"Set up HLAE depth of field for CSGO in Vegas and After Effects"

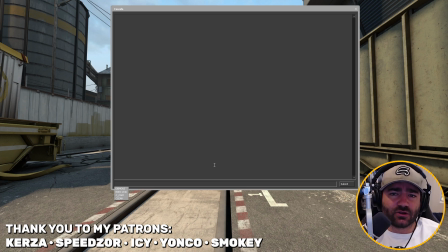This basically allows you to create that cool depth of field look where the background's blurry and the foreground is crisp and clear and in focus. All right, so let's make one of those. Merv streams add depth, okay? And then we add our own custom name of the stream, which is, let's call it DOF. Now, we want to preview this, right?
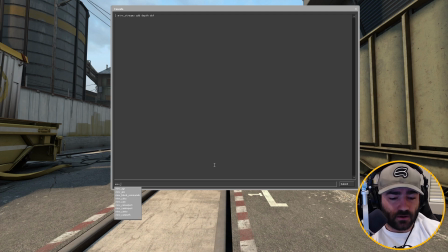We want to see what this stream looks like. Well, there's a command called merv streams preview, okay? And then what you do is you type in the name of the stream that you want to preview, and the depth of field stream that we want to preview is called DOF.
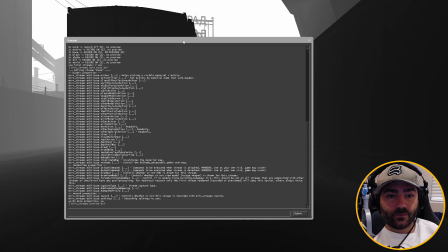So we type in DOF, and there you go. Now we're previewing the stream. Basically, what you want to remember is white is blurry, black is clear.
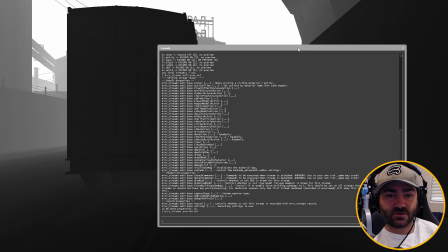So the more white there is on this view, the more blurriness there's going to be in your post-production program. The more black there is, the more in focus that area is going to be, okay?
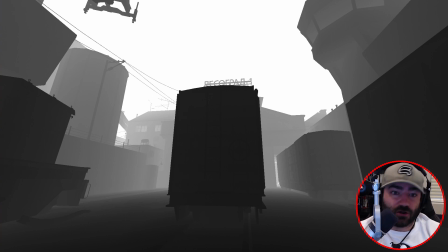Now, there's actually a way to edit this look. I can bring the focal range closer to the camera or further away from the camera with two easy commands.
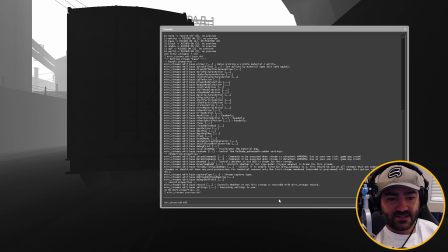We want to type in mervstream edit DOF, and let's define these two things. Okay, depth val max is basically the max distance that your focal range is going to reach, and depth val is the actual range that your focus will be in.
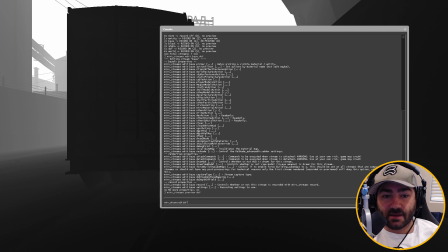To give a better idea, if the value of depth val is really close to the value of depth val max, you're going to have a very hard cutoff between what's in focus and what's blurry. The further the distance depth val is from depth val max, the more gradient you're going to get in the focal range, okay?
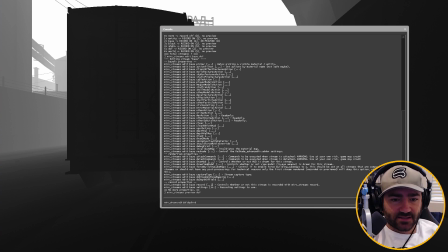So let me show you. So let's type in depth val max, and let's make it like 200.
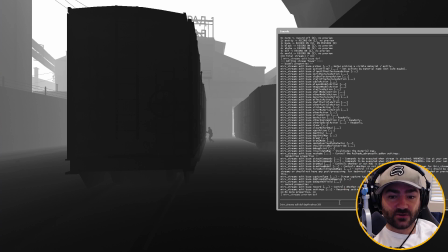And you're gonna see this white color get really close to the camera. It's pretty much taken up the entire area.
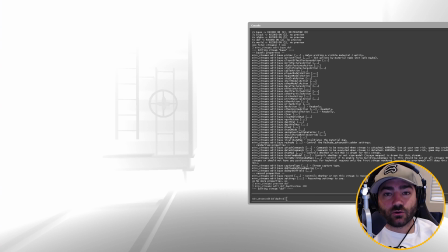Now let's change depth val to be a little closer to 200, because then we're gonna get a little more focal range.
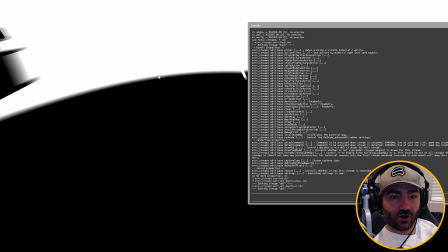So let's make it 190. And as you can see, there's a very hard cutoff between what's gonna be blurry and what's gonna be in focus. Now let's start walking this value back from 200. So let's bring it to 150. All right, do you see how there's a gradient starting to form?
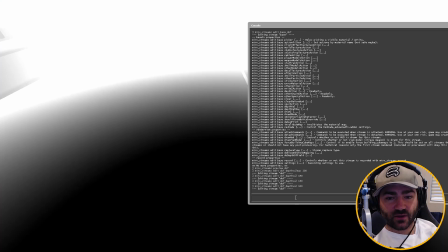Let's do 100. It's getting a little smoother, okay? Now let's make depth val max 400.
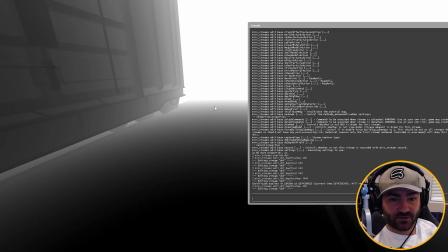All right, cool. So it pushed it back even further. And look, we're getting even more gradient from what's in focus to what's not.
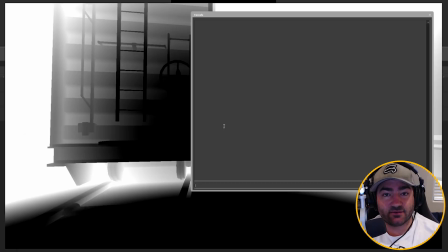Are you starting to see how this works? Okay, so the important thing with the depth of field stream is you also need to record a base effect stream. So let's add a base effect stream. Merv streams add base effects, and we'll call this, I don't know, B. Cool, we have a base effect stream and we also have a depth of field stream.
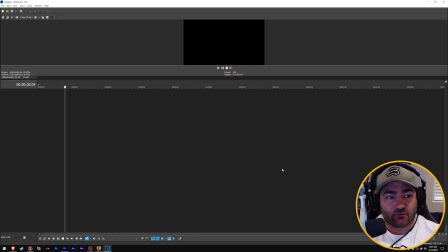Let's record both of them now. Okay, now that we recorded it, let's set it up in our editing software. First, I'll show you how to do it in Vegas, and then I'll show you how to do it in After Effects, okay? Two different ways, but they both achieve similar results. But before we do that, I just want to take a quick second and thank my executive producers, Kerza and Speedzor. I really appreciate their support on my Patreon. If you appreciate what I'm doing and like the tutorials I'm putting out, there's a link down below in the description where you can sign up for great benefits on my Patreon.
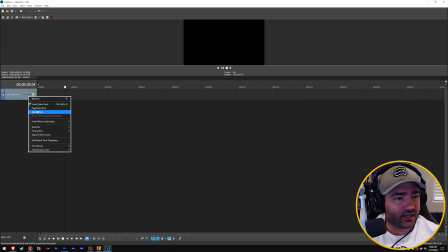Okay, let's get back to it. Let's add three video tracks, okay?
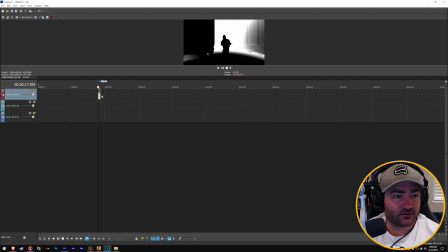Let's drop our depth of field stream in, and let's drop our base effect stream in.
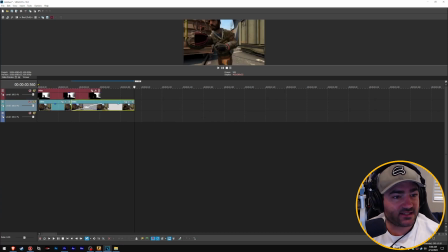What I want you to do is I want you to copy and paste this base effect stream and put it on the very bottom track.
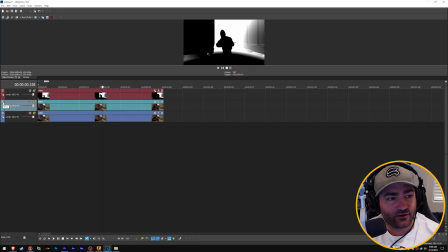All right, what you want to do is go to the middle track here, click on this little hamburger, these three hash marks here, and click on Make Compositing Child. Now you're going to have this set up with these top two tracks. Okay, now what you want to do is come up to this top track, click on this hamburger, go to compositing mode, and set it to Multiply Mask.
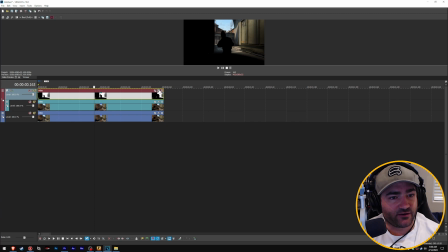All right, now what you want to do is on the top track, on the depth of field stream, come over here to FX, just come down here to Mask Generator, double click, click OK.
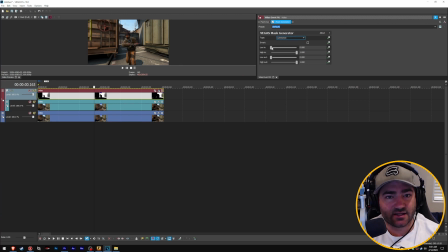Okay, it should already be set up. The type should be luminance. All of these sliders should be at their default positions.
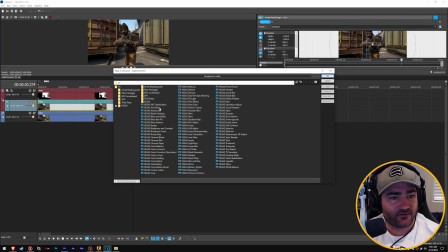Come down here to the middle track, click on FX, and let's go to defocus, okay?
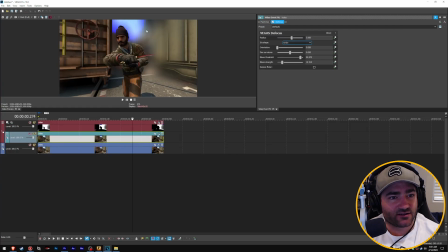Double click that. And look, as soon as we click on defocus, you're starting to see the background blur. Let's change some of these settings though, all right? This is a bit too much, all right? Let's change the iris shape to, I like octagon, because I don't want it to be a perfect circle. I kind of want to see the sides. Let's turn the radius down. It's a bit too much.
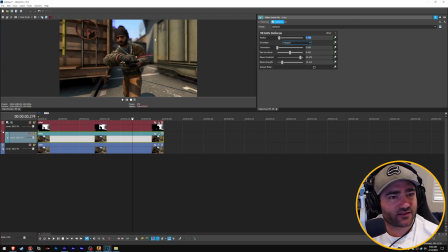Let's change it to 0.75. That's starting to look a little better. I'm actually starting to like the look of that. I think the bloom in Vegas doesn't really do the footage justice. I think it looks really bad. It starts to blow out the lighter parts of it. I turn the bloom all the way off, especially since there's no direct light, no sun, no lamppost or anything.
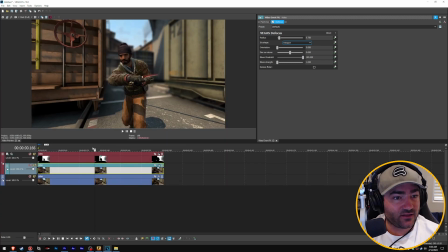So, all right, there we go.